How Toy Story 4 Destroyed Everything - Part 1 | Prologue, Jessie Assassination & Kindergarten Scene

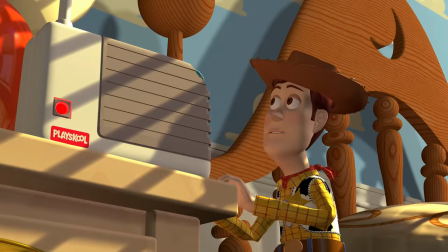But while pulling off such a feat was groundbreaking at the time, their strength was clearly in animating non-human characters,
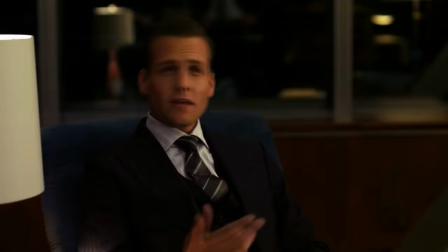as the fidelity of these humans has certainly not aged well in the slightest.
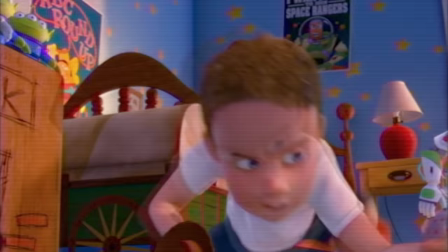Naturally, this led to a more updated character model in Toy Story 2, and then another update to the model in Toy Story 3 during the brief amount of time that young Andy is on screen.
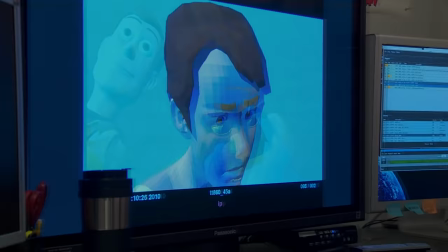Technology, as well as Pixar's experience with animating humans,
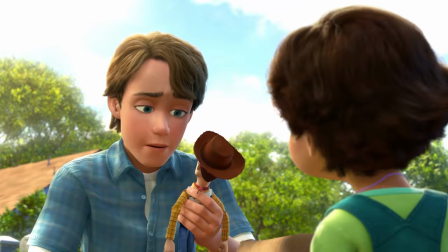had evolved quite significantly in the 4 years between Toy Story 1 and 2, and even more so in the 11 years since 2 and 3.
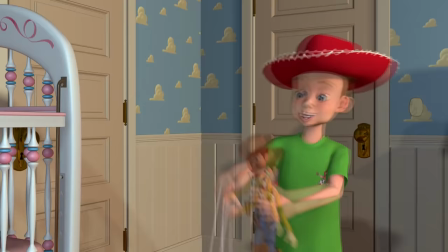And yet, in spite of their desires to update the models to account for ever-evolving technological capabilities,
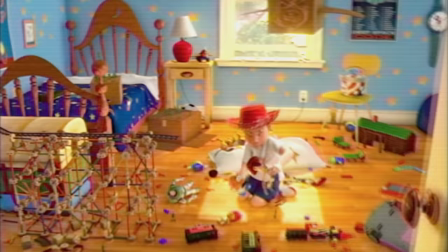you can immediately look at all three of these models and recognize them as the same character.
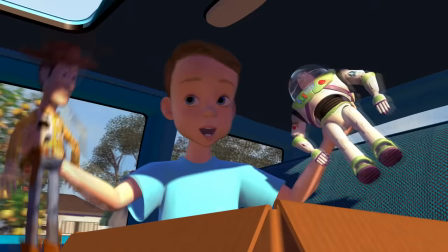The hardest pill to swallow in regards to that assertion is undoubtedly the first movie due to the sheer lack of detail here,
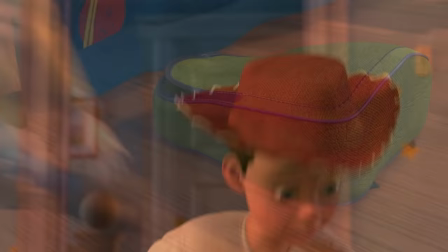but there is still a clear and concentrated effort to make sure Andy is still instantly recognizable in spite of the upgrade in details between each iteration of the character.
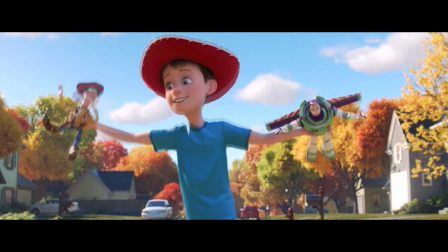No such effort was present in Toy Story 4. They want you to believe that these two humans are the same Andy.
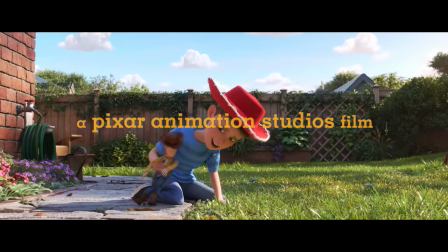No, absolutely not. Don't even try. It was very clear that keeping the character design consistent was not at all a priority for the team working on this movie.
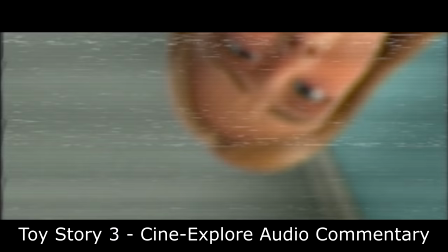Then again, maybe you could say that such a thing has never been a priority for them.
We were a little freaked out at first because we weren't planning on building a model of young Andy.
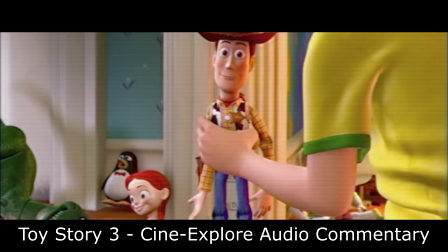And one that would work in our world. Right. Well, we, you know, we made a lot of technological and artistic advances in the 11 years since Toy Story 2. Now we can do humans pretty well, so the challenge on this movie was to make the humans look better, but not have them feel like they were from a completely different movie.
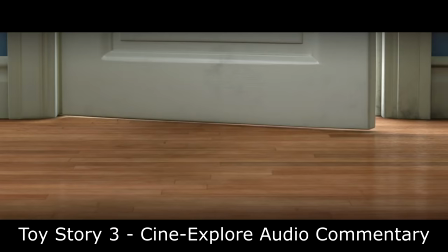A lot of people ask if we updated the models of the main characters in the movie, and we did, actually.
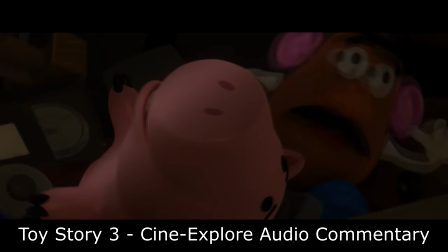But hopefully, you won't notice it at all.
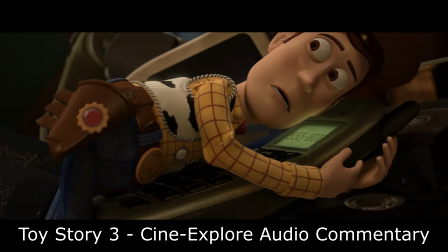And we did a lot of things under the hood to make the animation easier for the animators, but it was very important to us that they not look different at all.
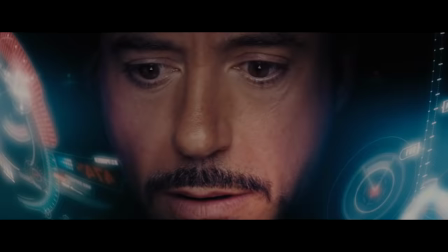Oh. Well, what do you know? It was something that they used to prioritize during the production process. How about that? Oh, are you wondering what that was? That was the CineXplore commentary for Toy Story 3 with director Lee Unkrich and producer Darla K. Anderson.
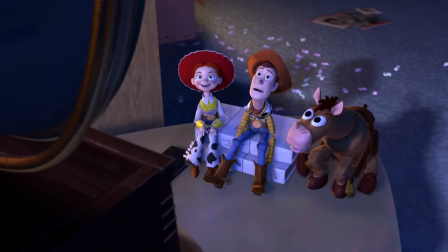They may or may not also be popping up occasionally throughout this video for... reasons.
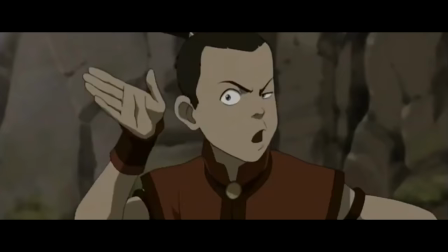I don't even understand how this possibly can get screwed up. Just take the character model that you absolutely still have on your files and drop him into the scene.
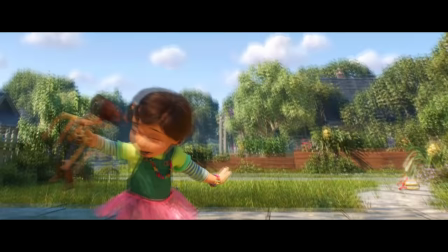That's it. How does this happen? How do you get Bonnie to look exactly like she did in Toy Story 3, but not Andy?
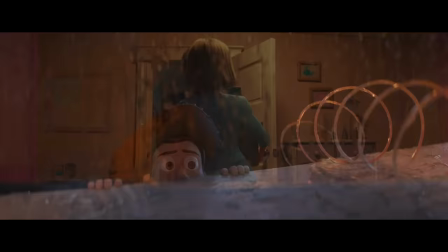All the other human character models, including Andy's mom, who is only on screen for a few seconds at most,
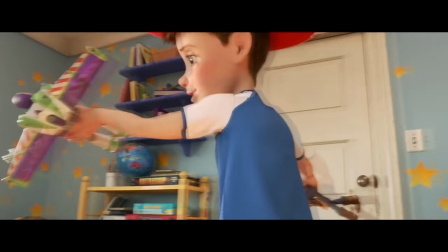look like higher quality versions of their former selves, and yet young Andy got shafted in the process somehow.
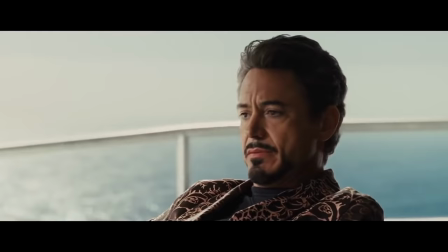I don't understand how you could possibly screw this up unless you deliberately wanted to change his character design, but this time I genuinely have no clue why you would ever want to do that,
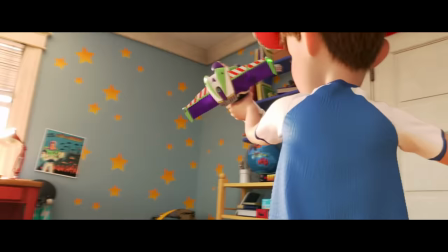so let's just chalk this one up to sheer incompetence and move on with our lives. The montage continues with some admittedly impressive cinematography as cleverly placed transitions allow us to progress through Woody's history,
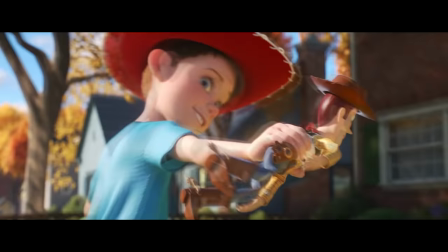from being played with by Andy, to Buzz Lightyear and Jessie coming into the picture, to being lovingly passed on to Bonnie,
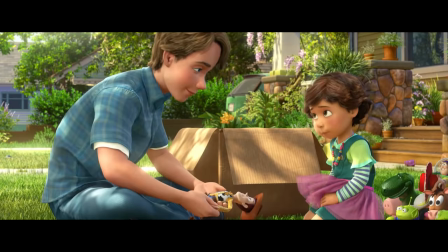in one single continuous shot, concluding with a final camera angle focusing in on the underside of Woody's boot,
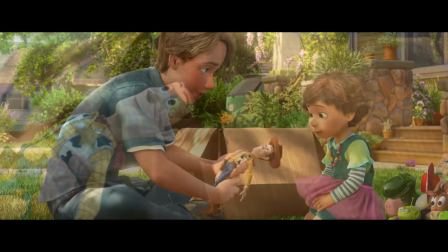showcasing that Bonnie has written her name on it, signifying the official passing of the torch from Andy to Bonnie.
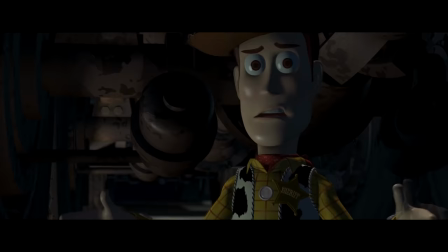Wait, what? Bonnie wrote her name on Woody's boot? When? When did that happen?
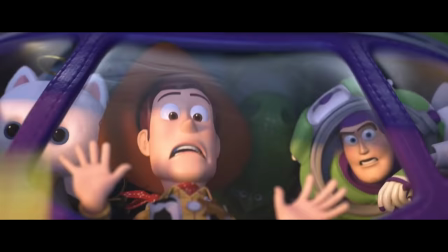In the period of time between the end of Toy Story 3 and the start of Toy Story 4, Woody, Buzz, and Jessie go on many different adventures under the care of Bonnie across a variety of short films and TV specials.
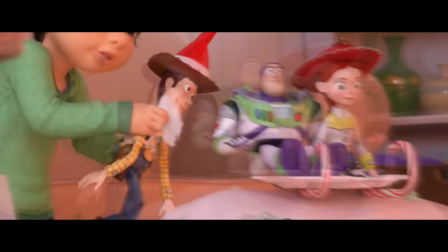And during those specials, you can very clearly see that Woody, Buzz, and Jessie all still have Andy's name written on the underside of their boots.
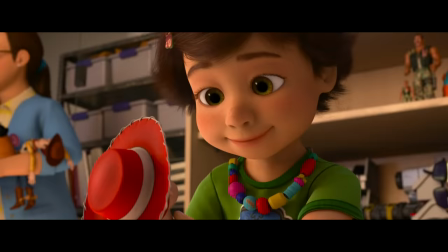I had always assumed the reason why Bonnie never painted over it with her name was because she wanted to respect that they had originally been Andy's toys
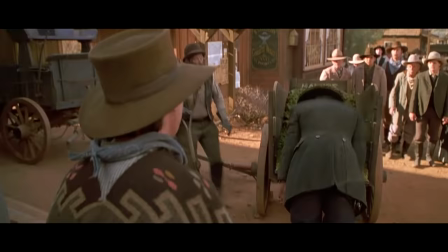that he passed on to her and never gave it a second thought. But now we know that that's a truckload of horse manure because Bonnie eventually
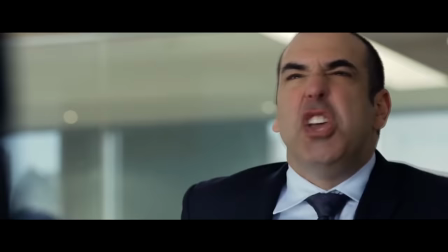does write her name on not just Woody's boot, but Buzz's as well. Why didn't you wait so long to paint over Andy's name?
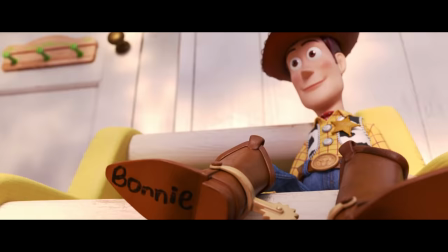What's that? Because maybe she only recently started writing her name on the toys?
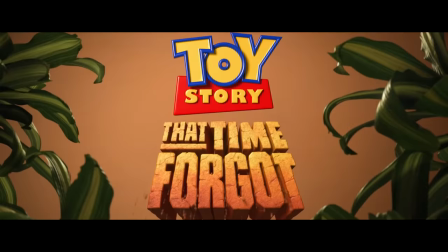Well, no, that's not true at all, because we clearly see in Toy Story that Time Forgot that Trixie has Bonnie's name written on her,
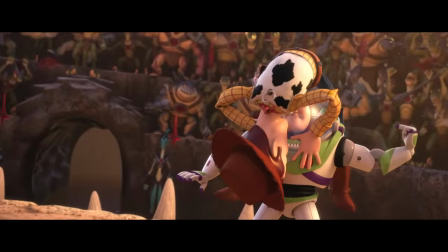and in this same holiday special, we can see that Andy's toys still have Andy's name written on them.
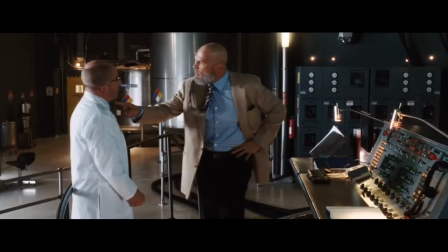And if you are going to tell me that this minor detail doesn't affect anything in the story, then I'm going to tell you to hold on to that thought for now.
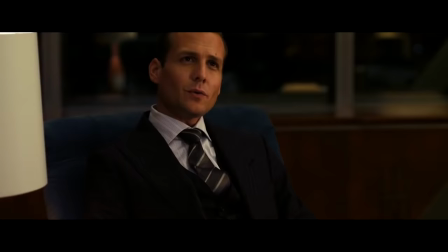Keep it very fresh in your brains to remember for later.
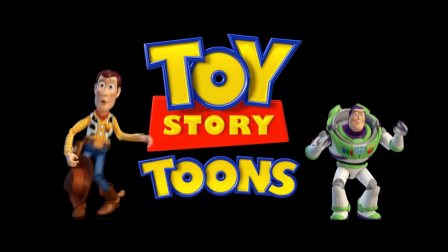Because for now, it's entirely fair to make the assumption that Josh Cooley simply didn't watch any of the shorts or TV specials prior to creating Toy Story 4.